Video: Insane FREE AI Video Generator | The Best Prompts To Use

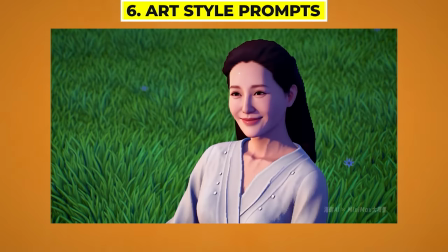This one is the same prompt, but with a different style, and it looks like it's straight out of a kind of old PlayStation video game. You can even see the kind of pixelated hair on the edge. So this one is really unique.
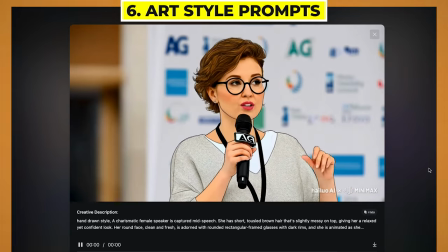It's added like a nice black outline to the character, and it's just a really unique looking style.
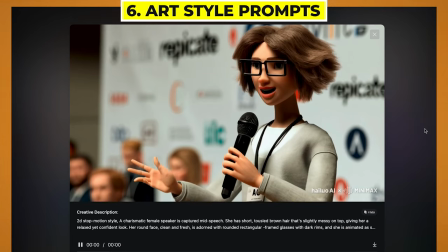And this one is kind of like a claymation but stop motion style as well, and it looks kind of like that film Coraline, if you've ever seen that.
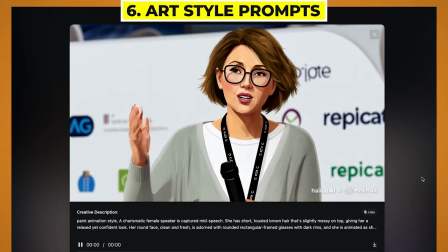And this one's really nice. It's got that kind of stop motion feel, but looks more like a painted art style.
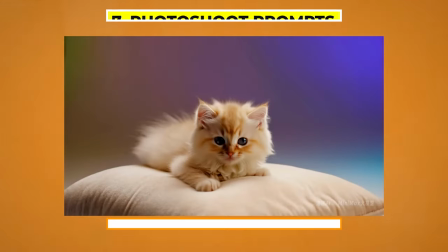It looks really, really nice. And here are just some extra prompts which I really, really liked.
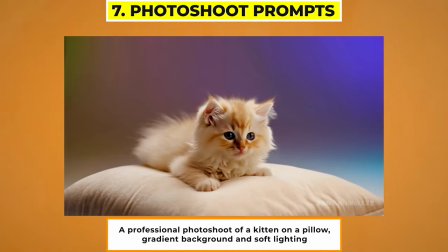Here's some great prompts for creating that professional photo shoot kind of look. And it works really well. Creates that nice soft lighting. And this is great if you want to have just a kind of solid background and it feels like your character or object is the main focus,
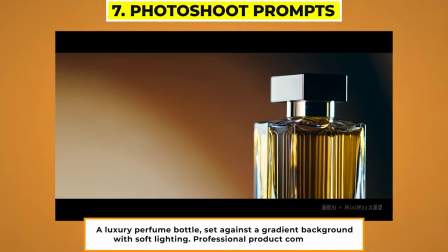without anything distracting. Like this one here, it looks like a really nice perfume bottle advertisement, and you could easily put the text on the side here, and you could use this as a product video.
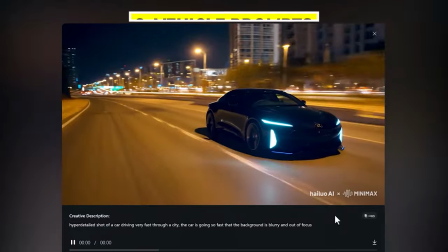It works really well for vehicles as well. I find as long as you put like a fast moving shot,
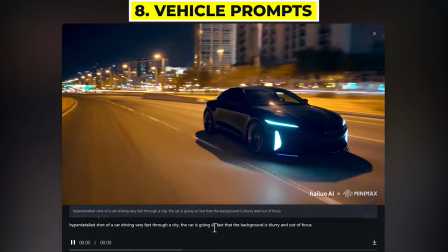it will create these really nice environments where it will focus on the vehicle, but make it feel like it's moving fast.
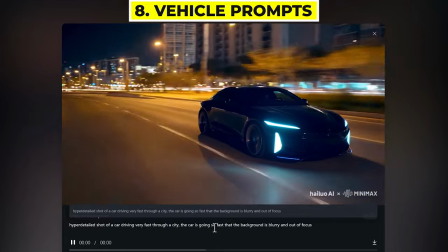Otherwise, sometimes it can have the vehicle moving slowly, and it doesn't quite look that natural.
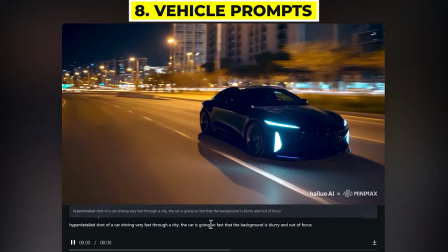But yeah, these look great, as you can see the really nice looking reflections coming off the car.
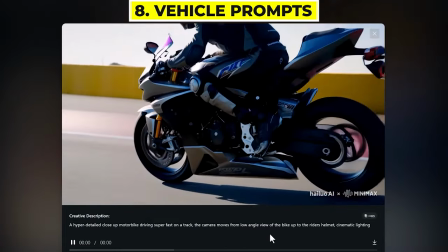And here we have a really dynamic shot of a person on a motorbike.
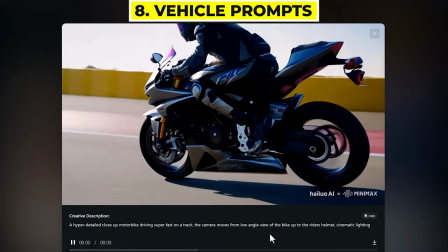What I like about this one is I put in the prompt, the camera moves from a low angle view of the bike and moves up to the rider's helmet.
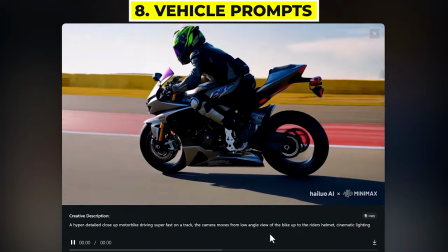Now, it doesn't quite move up to the helmet, but it kind of goes in from that low angle shot and then zooms out,
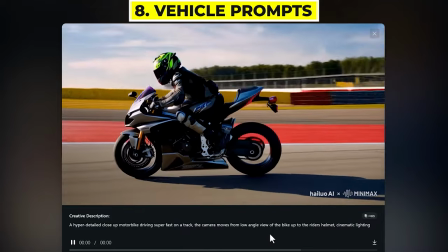which I think is a really nice dynamic camera movement. Now let's have a look at removing the watermark.
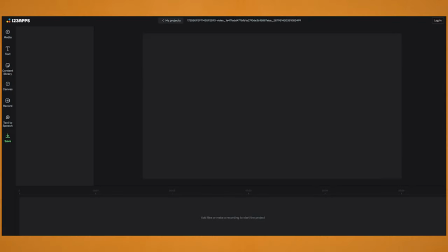So I use this free website, which I'll leave a link to down below.
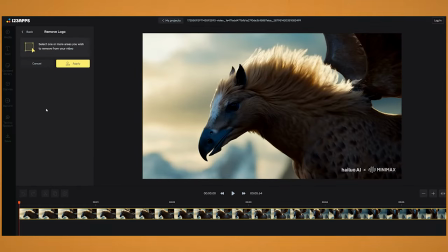So just drag in your video, click on remove logo, and then drag over where the watermark is.
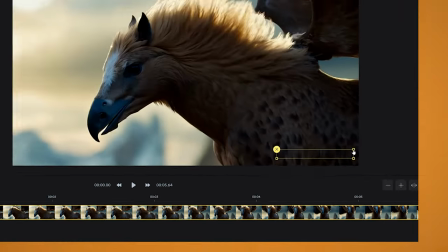And as you'll see, it will kind of blur it out. And then just click apply.
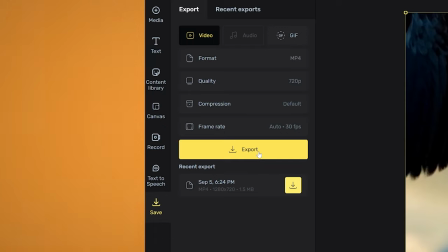And from there, you just want to save and export your video. As you can see, it's done a pretty good job at getting rid of that watermark.
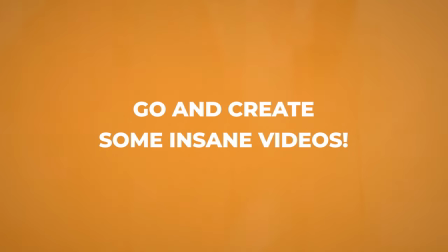Okay, so we've reached the end of this video. Definitely give this a try to create some really unique looking videos. If you have any comments,
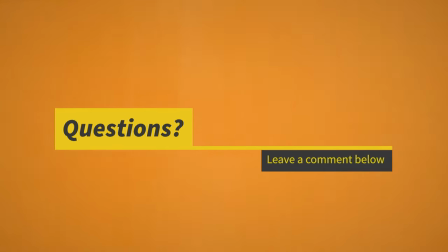please leave them down below, and remember to grab that free document, which is in the description down below.
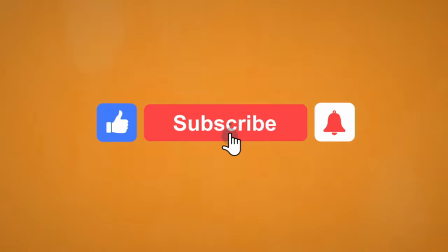It would be awesome if you could like this video and subscribe to our channel for more videos like this.
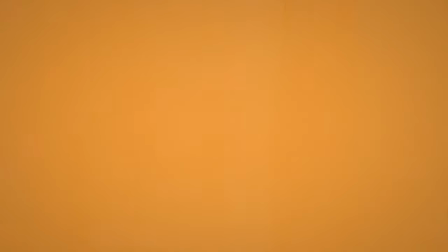And if you'd like to check out one of our other videos, feel free to click the image you can see on screen. Thanks for watching.